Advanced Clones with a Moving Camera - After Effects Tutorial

Most of us are familiar with the clone effect.
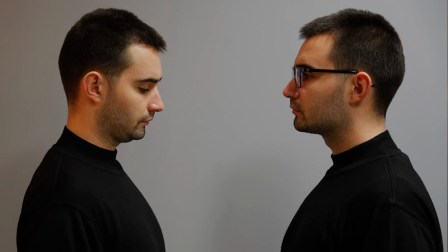0:03 At its core, it's a visual effect shot comprised of two or more takes where the same person acts out the scene in multiple ways
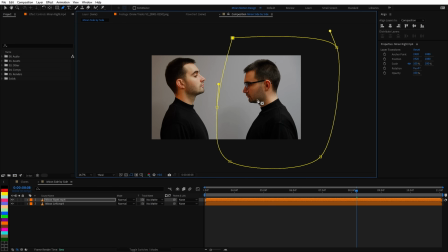0:10 and those shots are then stitched together with masks and by layering them on top of each other to make up one single shot.
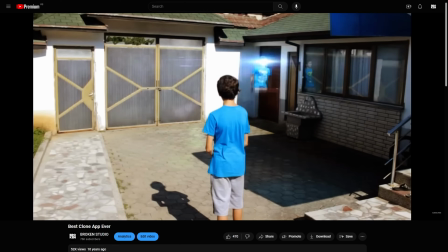0:18 We have also done it in the past such as with this video called Best Clone App Ever.
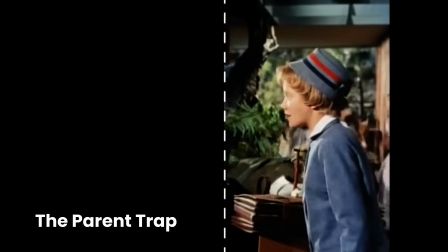0:23 We've seen countless of them in films ranging from basic shots locked off on a tripod to more complex motion control shots,
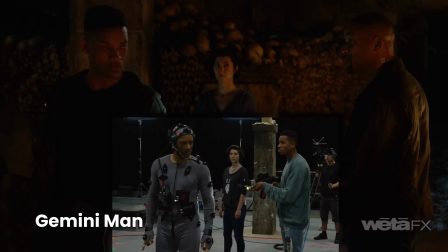0:32 to even full-blown computer-generated imagery. It's often one of the first visual effect people figure out how to do as they dive into the VFX world. Kind of like a test to see if you're worthy of being a visual effects artist. As for this video, we're going to be using the Power Dolly from Kame TV,
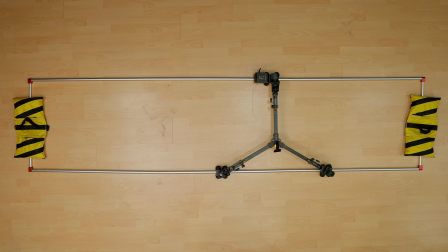0:49 which is a motorized dolly system that allows us to get the same shot over and over again.
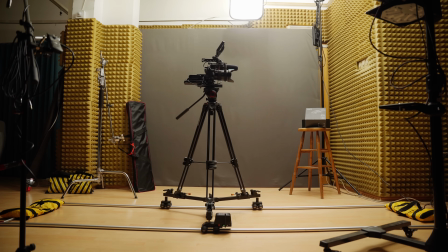0:55 They did send us this device to try out for free and we released a review for it recently so if you're interested in a more
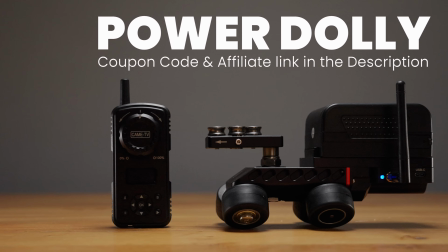1:01 detailed breakdown on how it works then do check it out and if you end up wanting to purchase it then make sure to use the affiliate link in
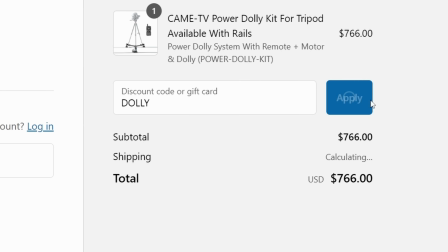1:08 the description to get a percentage off at checkout and also help us out with a commission.
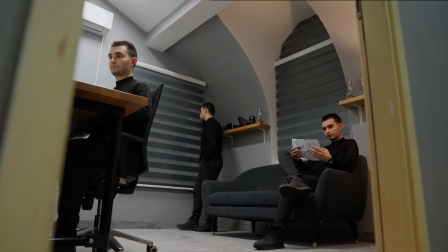1:17 This is the first shot we see in that review video which is what we're gonna be breaking down today.
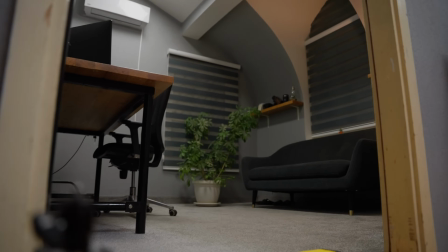1:23 So to get started, I first had to figure out the shot composition and where I wanted myself to be for each clone.
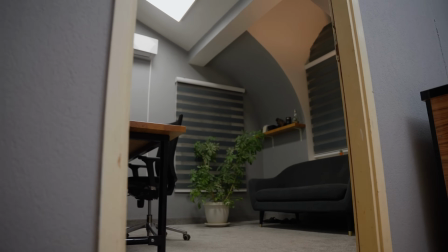1:30 I kind of had this shot in mind where I wanted the camera to push towards an open door into a room.
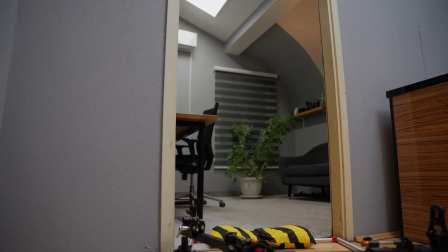1:35 So at first we only see one guy and as it goes through we then reveal the other two guys which turn out to be the same guy. So there is a small element of storytelling involved which is an important question to ask yourself whenever you're working on your own projects. Does this add anything to your story or is it just a cool shot?
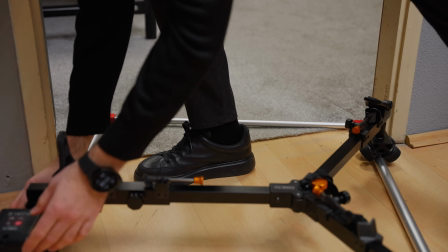1:54 The first problem I ran into was that the dolly tracks couldn't fit through in order to get the angle I wanted as the door wasn't wide enough.
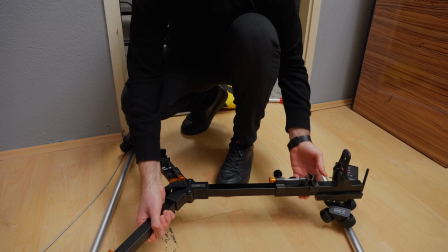2:02 But it did work out in the end since I just had to figure out which way to put the dolly on the tracks so I could mount the camera on the leg that has the furthest reach to the door.
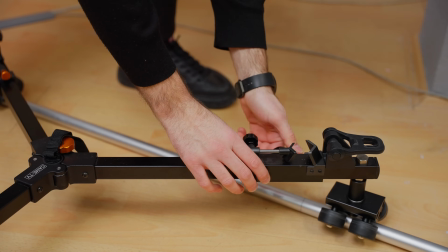2:11 To mount the camera on the dolly,
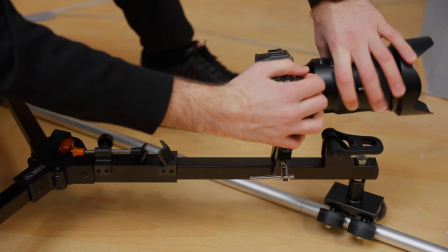2:12 I used a clamp with a ball head in order to get a low-angle shot and have maximum control as to where and how I wanted to place it.
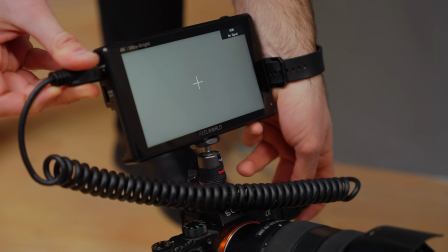2:20 Then I put a monitor on the camera so I could see myself as I was figuring out where I wanted each clone to be
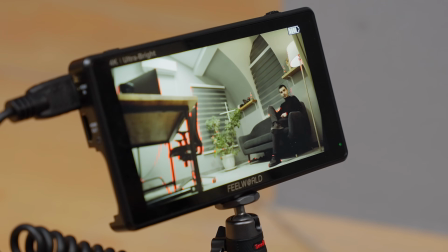2:26 and avoid any intersections so I wouldn't have to do any rotoscoping and then proceeded to do some test shots.
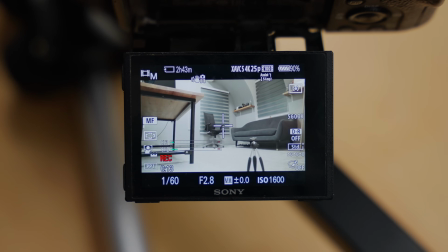2:32 Here are a few things to keep in mind if you're looking to try this effect out. If you set the aperture to, let's say, 2.8, then you will have a more shallow depth of field.
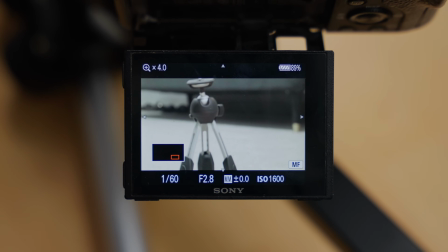2:41 So if you set the focus point to be on the foreground subject, the background subject will be out of focus.
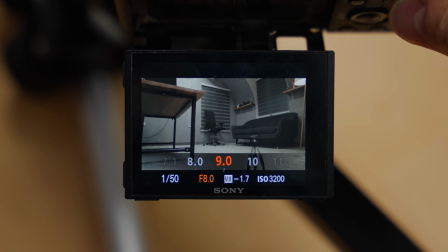2:46 And of course, it depends on what you're going for. But for this shot specifically, I decided to use F8, which does come at a cost of exposure since you're letting less light in.
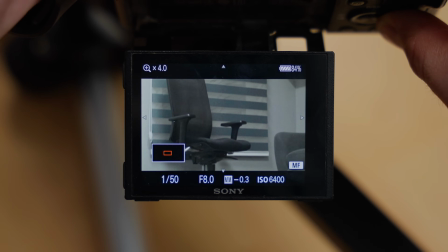2:55 And we'll have to compensate with either more light or by boosting the ISO.
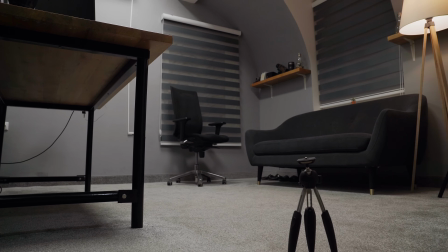3:00 And that can lead to a degraded image and more noise. but f8 gave me deep enough focus to cover each clone.
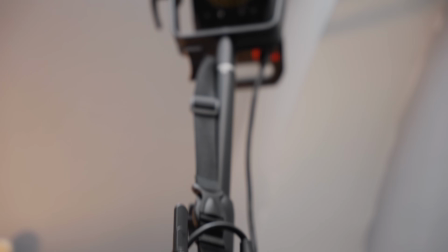3:07 Additionally, I was bouncing an aperture 120d on the ceiling for a stronger soft ambient light.
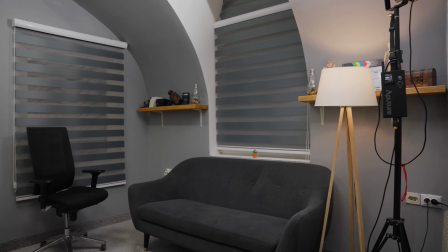3:13 Try to shoot in an environment with controlled lighting because if the lighting changes throughout shooting the individual clones, which could take minutes, then you'll be able to notice the difference in exposure from one shot to another when you try to rotoscope them.
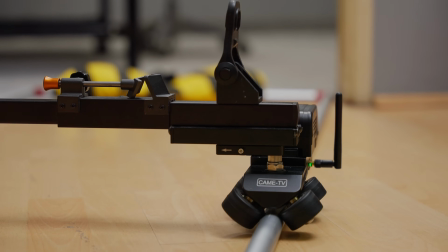3:28 I shot this at night so the lighting was the same throughout.
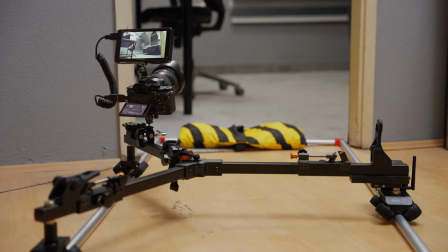3:32 Do not move the camera or change the camera settings especially not the focus.
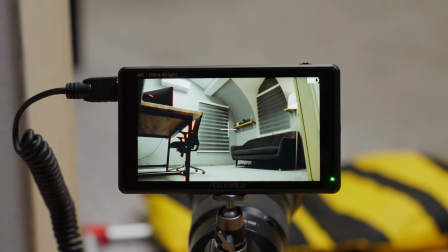3:38 You want to have the same angle for each clone and same settings so again you don't have any issues in post with stitching them together.
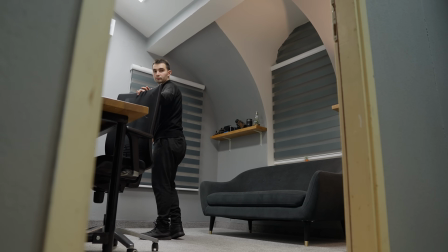3:46 Do not move any objects that overlap with the space of the other clone.
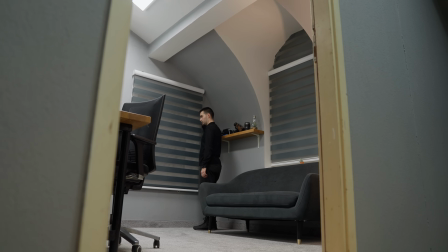3:51 For example I made sure not to touch the curtains because I saw from the monitor that the curtains overlap between the left and middle clones so if they move in one shot and not on the other then the effect will break.
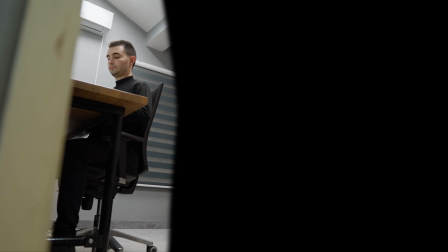4:02 Also avoid any intersection between the clones so you don't have to do extra rotoscoping.